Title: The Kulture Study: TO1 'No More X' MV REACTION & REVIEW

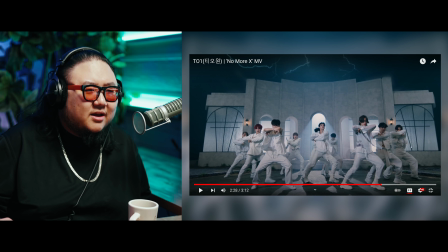[11:48]
Because they all turned into bats at the end. And there was a lot of like, gothic imagery in this music video, a lot of blood related stuff. But also, K-pop is bringing back the dance breaks. They did it in One Us's Luna. um
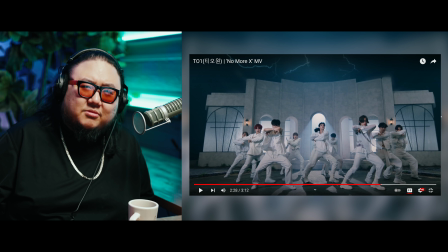[12:04]
they did it in several other music videos i i chill and even had one with their fresh music video uh there's a lot more that i'm sure um i'm not naming right now but uh the the k-pop dance break it was very prevalent in the early 2010s uh and then it just stopped for a while and i think now with the
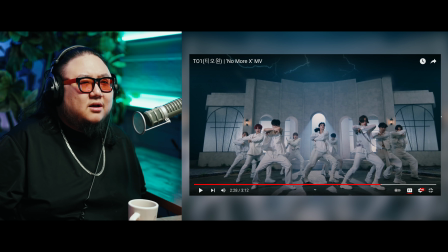[12:24]
heavy emphasis on um fourth gen groups and going into fifth gen in the future there's such a heavy emphasis on performance-based groups and i think shows like kingdom and road to kingdom uh really pushing
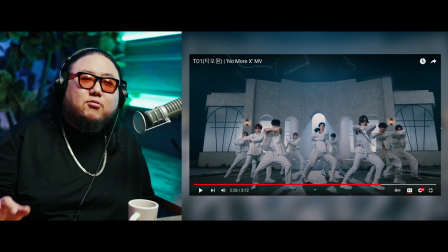[12:40]
the theatrical nature of the performance-based groups uh have really brought back the dance break so um how did they do here i think i'm gonna probably grade dance breaks going forward in all these music videos i think their dance break was super dope i think it is shocking i think the music
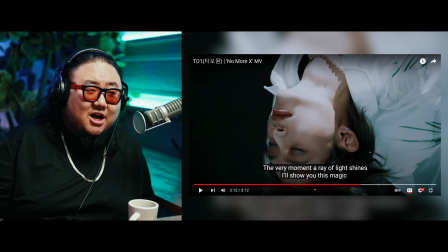[12:58]
video team did such a fantastic job of utilizing this moment
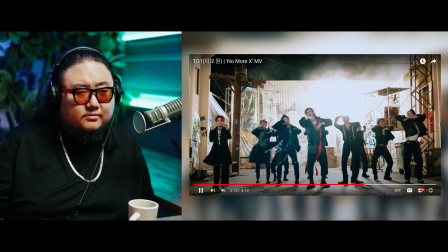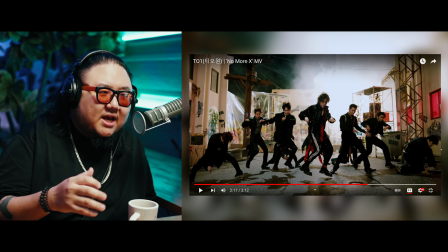[13:07]
utilizing those sparks holding it for the dance break holding this alley scene for the dance break it
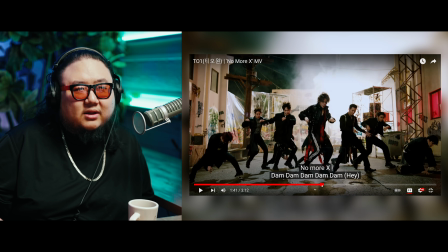[13:13]
was really really well done see how it's well lit compared to like here where it's in the rain
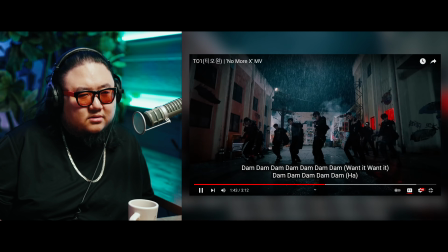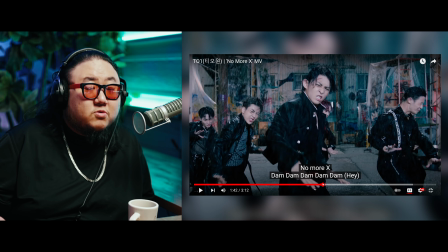[13:23]
also something that this music video does really well uh is capturing the rain scenes um this is actually uh one of my critiques that i had for i chillin's fresh recently uh you should check that out um their
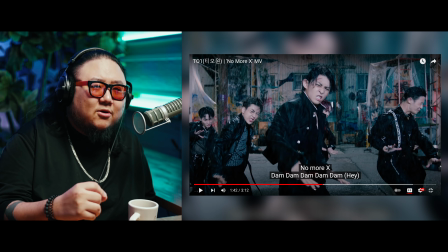[13:38]
music video they had a rain scene not only was it too brief which feels like such a waste of all the effort they had to go through to film it but also they did not capture it really well you need a lot of light to
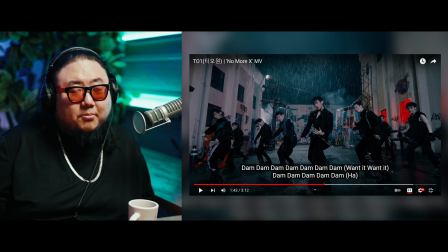[13:50]
capture that rain on camera or you need to pour a lot of rain and look at that they look like they are being pelted on it looks like it looks like it's practically hail but the thing about like rain scenes is like they're all it's all artificial rain it's all
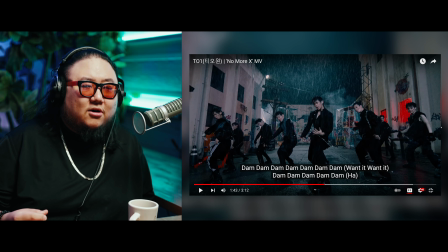[14:06]
man-made uh because uh on camera and on film uh when you try to film real rain it does not show real rain is not enough rain to actually show that it's raining so usually uh
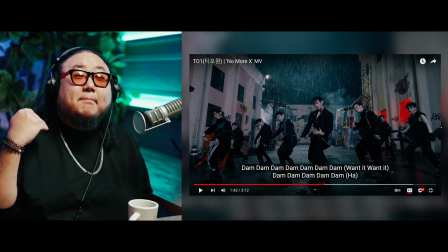[14:20]
when you film scenes like these these guys are getting poured on and you
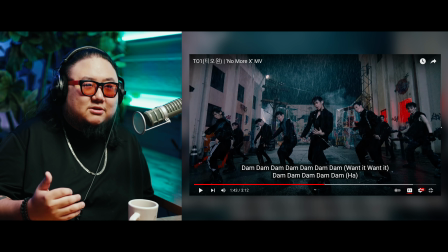[14:24]
also need like the right elements in place to even capture that rain you know you
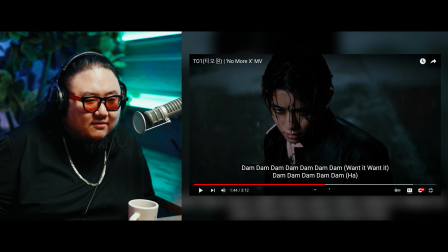[14:29]
have you can see you have a lot of fog uh dispersing in the
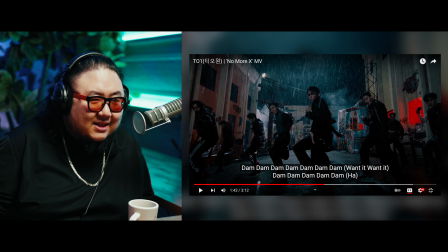[14:34]
back not just here but a lot of fog dispersing in the back and then you have this light refracting off the fog here off the light
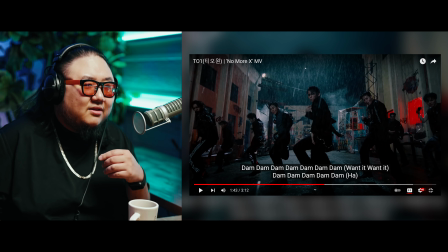[14:41]
and so you've got all these different elements that's really bringing the rain stuff to life if you look here you can barely see the rain here compared
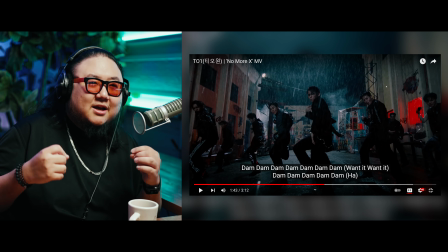[14:48]
to the rain here right that's the problem i had with i chillin's music video is like they did a rain scene and it was in the dark and they were like silhouetted and it's like they're doing a rain scene and you can't even really see the rain but there were a whole other
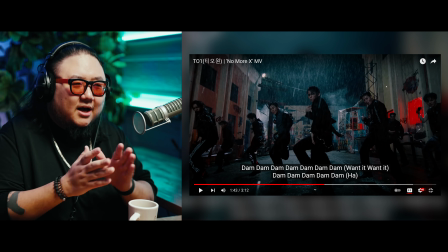[15:04]
list of like a whole other lifting of problems in that video but uh you know this i just want to compliment uh to one's team on this
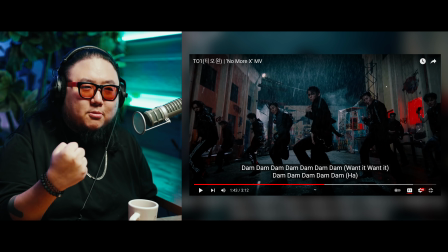[15:12]
they filmed it so well um it really gives the video like the big dramatic push uh that it really needs and honestly this video is kind of overkill i i think like they had more than one um memorable dance scene in this video and that's the sign of a very good
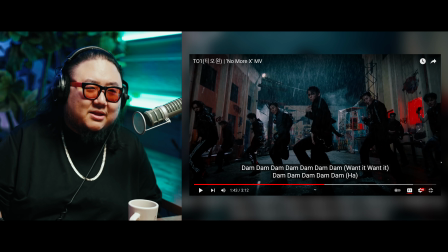[15:29]
video um by overkill like you know that i definitely don't mean that as a bad thing that's definitely a good thing on their part um but yeah that is no more x by tl1 song i think is fantastic i think it's their best title track yet uh for me it's definitely my personal favorite because it is definitely a lot more catchier but uh it's a lot more um i think engaging as well uh i really like the rapping in this